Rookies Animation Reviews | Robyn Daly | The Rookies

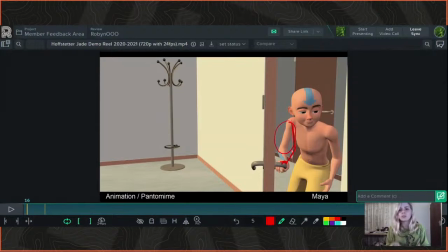426s
Also, just the way our joints are set up, it's more comfortable for us to move in these nice, smooth, round arcs. So that will help your character look a little more natural. Okay, as he comes in also, he's already kind of looking to the side there.
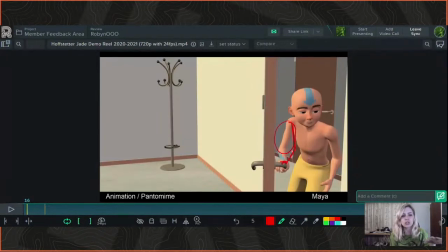443s
I would just, when the shot starts, I'd actually have him looking down at the handle first. So because, obviously you have to look at the handle to grab it, and that will just, add a bit more interest there, because he's kind of just staring to the side for quite a large amount of time here as he comes in.
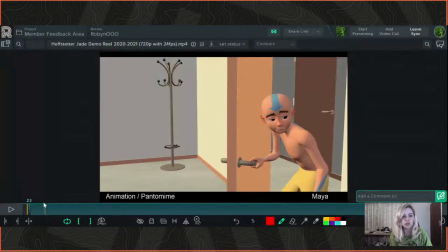462s
It's kind of the whole shot, he's kind of staring to the side, like he already knows what to expect, like that there's people there before he's even come in.
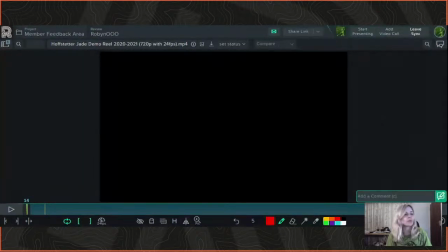469s
So I would have him looking down at the handle first. As the door opens, he kind of looks up and to the side there.
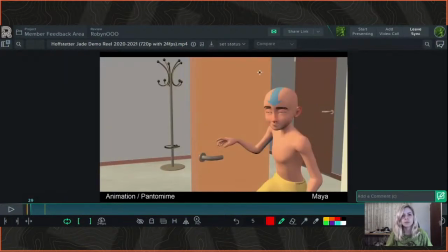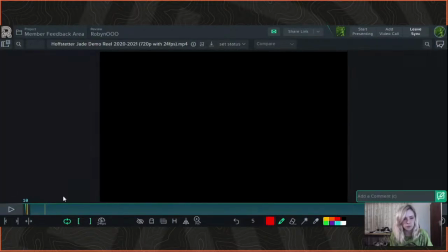487s
Sorry, the timeline here does a weird thing with these brackets, and I don't know how to clear it.
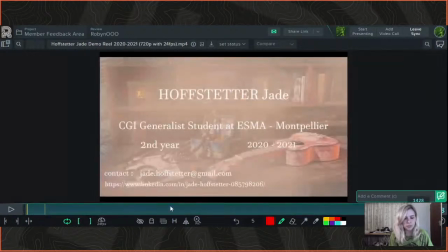495s
I need to practice with sync sketch more.
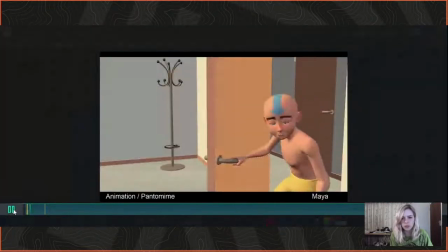502s
Okay, so sometimes you're not going to notice certain things until you sit and look at a scene like a lot of times.
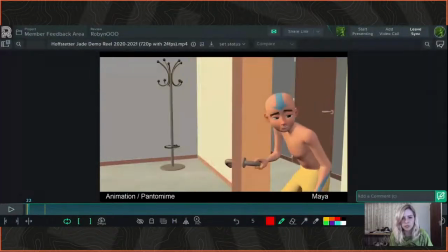511s
But I don't know if you notice here, as he comes in, his body does a sort of a zigzag.
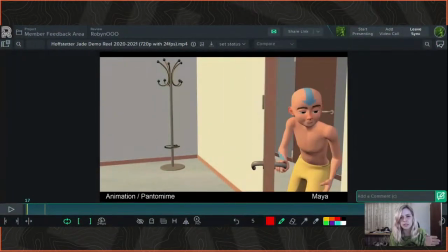516s
I think it's, if you're working in Maya, it's like on the Z axis. It's either the Z or the X axis over there.
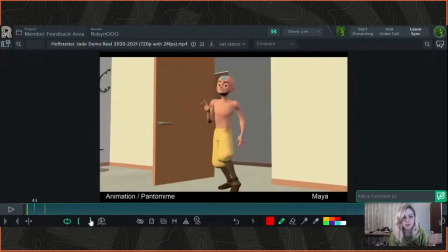525s
That part there, let me just play it again for you. Oh wait, now I can use that bracket thing, that'll work. I think it loops it there.
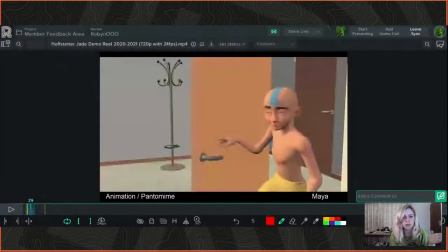533s
Let me bring that in a little bit more before it cuts. So there.
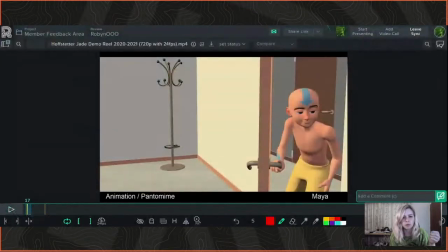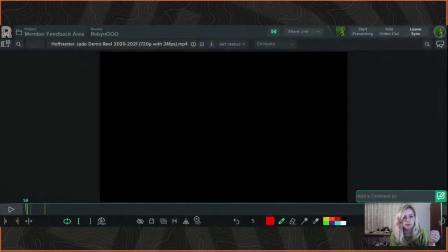543s
There. Hey. Gosh, this thing is annoying.
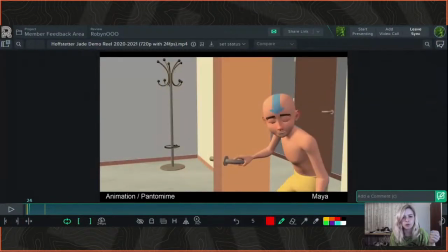550s
That movement. His shoulder kind of, it goes to the side, and then it moves back this way, and then it kind of goes back that way.
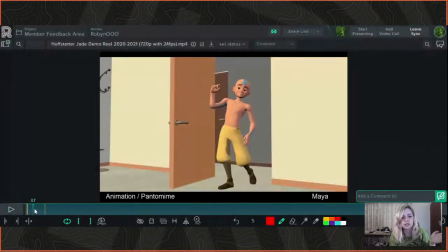560s
So it does this very sort of stiff looking zigzag movement as he walks in.
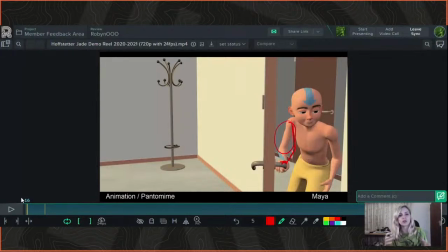566s
And again, you want to be using arcs. I'm sure that if you looked at the curves on the graph there, you would see that movement happening on that axis. If you just looked at that axis of the body moving forward, you really don't want that sort of thing to happen.
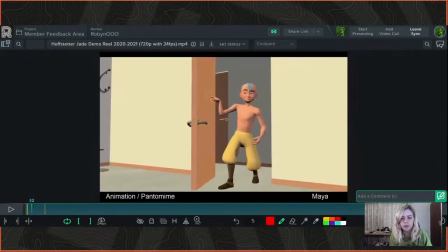580s
So I would just clean that up a little bit there, have it a lot more smoother as he walks through.
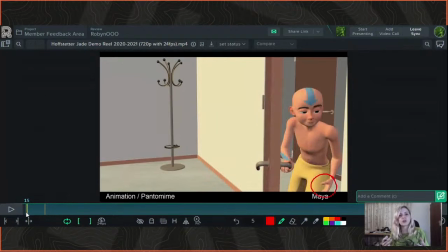586s
I get that you're probably trying to, put in that weight adjustment. Obviously, he's putting his weight into the door handle as he walks forward and changing the weight on his foot, but it's just a very irregular sort of movement for him to be having there as he walks forward.
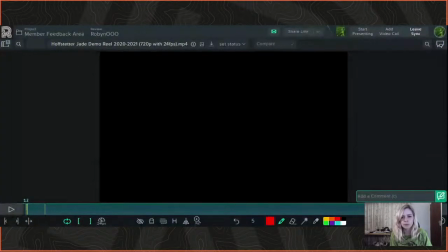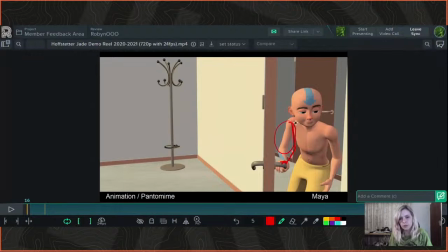610s
As he walks in, I would also just have the shoulders. It's kind of hard to see from this angle. It looks as though you might have them tilted a little bit, or the shoulder is slightly higher than this one, but I'd maybe exaggerate it just slightly more. And then his hips are quite stiff and parallel here.
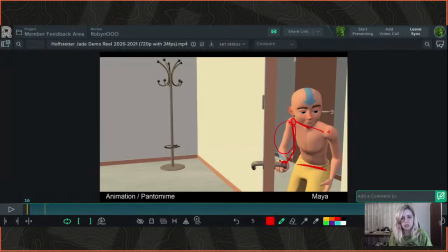629s
So I would have a bit of contraposto in here, actually. Where's that line? And tilt the hips just for a bit more of a dynamic shot, and it'll just look like a more natural movement there. So contraposto is when you've got like your shoulders going one way and your hips going the other way for a more dynamic pose. So
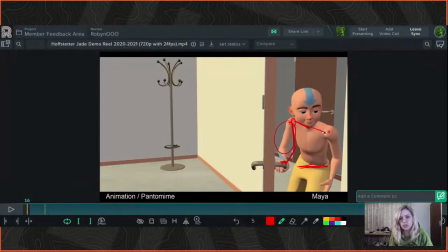648s
I would just tilt your hips there and maybe just lift the shoulder a little bit, or even just maybe not lift this shoulder because then you're going to lose the negative space here, but then just lower this shoulder a little bit and then tilt your hips the opposite way,
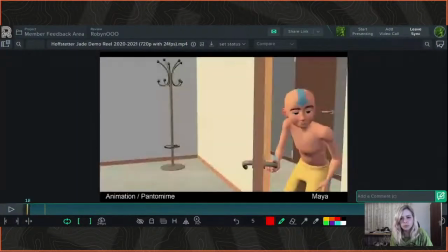661s
because obviously his weight is on this leg right now as he walks in. And then it's obviously going to change to the other one.
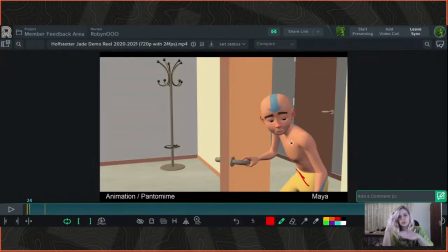670s
So then your hips and your shoulders would then move counter as he moves forward.